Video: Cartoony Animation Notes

And the reason I say it's the brain is if you were to take, again, high-speed footage of something, every frame would be absolutely clear the whole time, moving in slow motion. It's just our brain not keeping up and taking information and going, okay, it was there, it's there, let's mix them together.
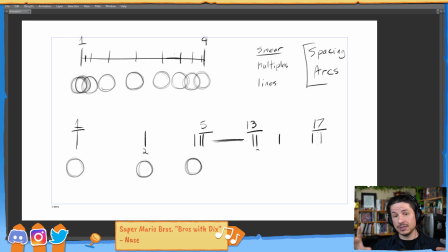So now, when we are applying this into cartoony animation, we have to make that ourselves. You could let the computer do it, but typically in cartoony animation, that's not enough. It's not enough to just let the computer calculate the motion blur, because we want to design that motion.
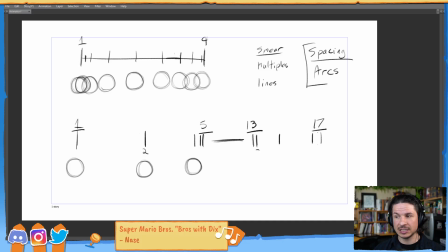And the reason I was mentioning that it's part of spacing and arcs is not only is that motion going to be very important to kind of show that connection,
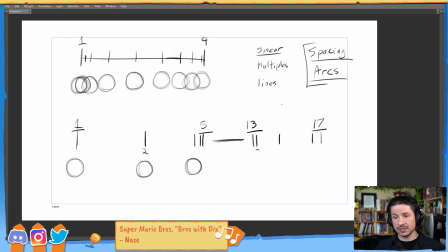but we can design that the way it moves. So for example, frame 1 and 2, let's do a smear. Basically, it's just stretching the ball. So on frame 2, you'd have this.
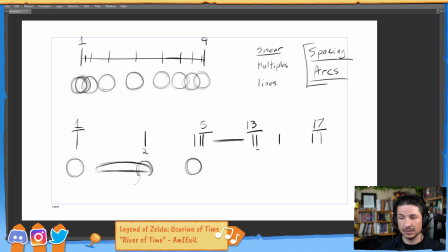There you go. That connects the drawings together. That's what we're doing. So frame 2 is this stretch going from there and dragging back to the beginning.
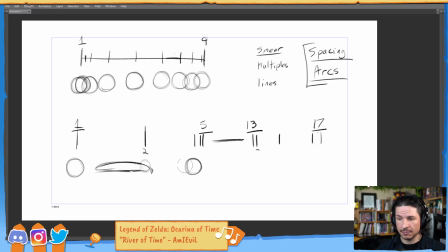Our eyes now have this flow to there. Maybe on frame 4, we get a little bit more, or it's a little bit kind of forming back up, and then whoop, it kind of maybe overshoots a little bit.
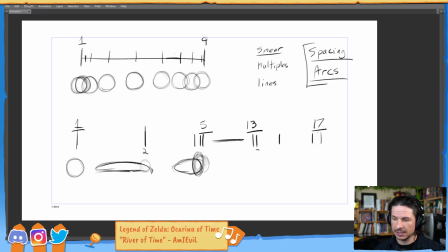I'm going to exaggerate that. And then settles here. There we go. And maybe push that. So you have that. You're using a smear to connect the drawings together,
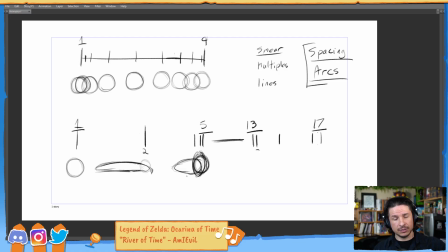to allow our eye to flow from one pose to the next. Poppiness gone, spacing and timing still super snappy. Now, I've talked about multiples and all of these before,
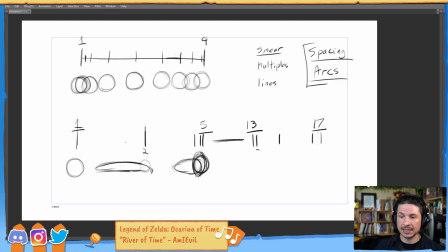but really the reason these are important is that with smears, it's just kind of connecting drawings. But when you start getting to lines and even the way you use smears, you can
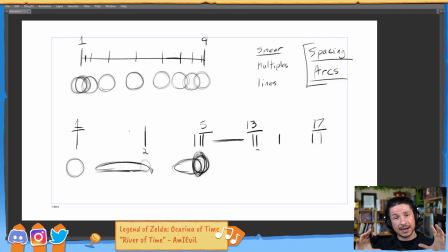push your concept of how they work in a very simple way, which is think of spacing and arcs. So let's say instead of smears, I want to use a multiple.
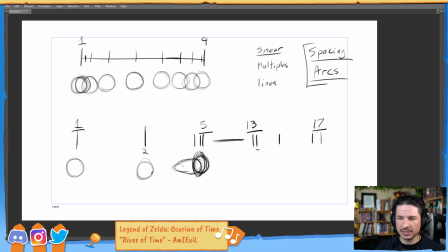So we've got our main poses here, and I want to keep the poses like relatively in the same shape. Something like this. Well, now how do I connect the eyes of the audience to the original shape?
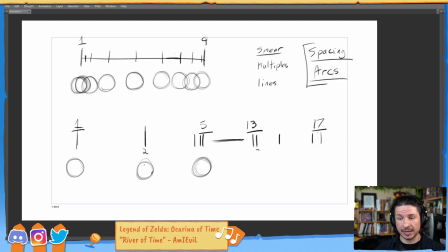Well, let's use a multiple. A multiple is basically you add more frames. So on frame 2, we'll do this in red for frame 2 here. We just add more frames. So you have the position on frame 2, and then you would just add more spheres.
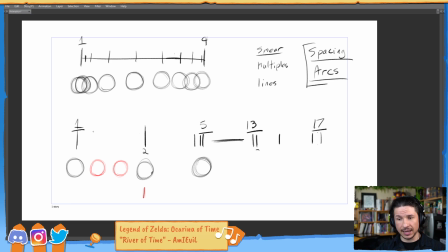Like that. And that connects the eye. All of this happens on frame 2. So let's do that here. So this is frame 2. So all of this happens on frame 2. For one frame, you're just seeing multiple versions of that sphere.
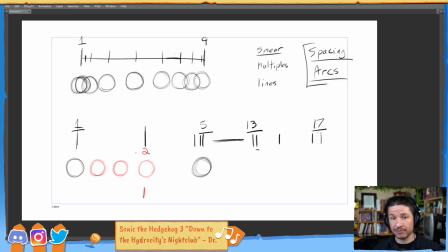Now, the problem with multiples that people will have right away when they go in is, where do you put the multiple? How do you make that look good? Just space it out. Create a spacing chart.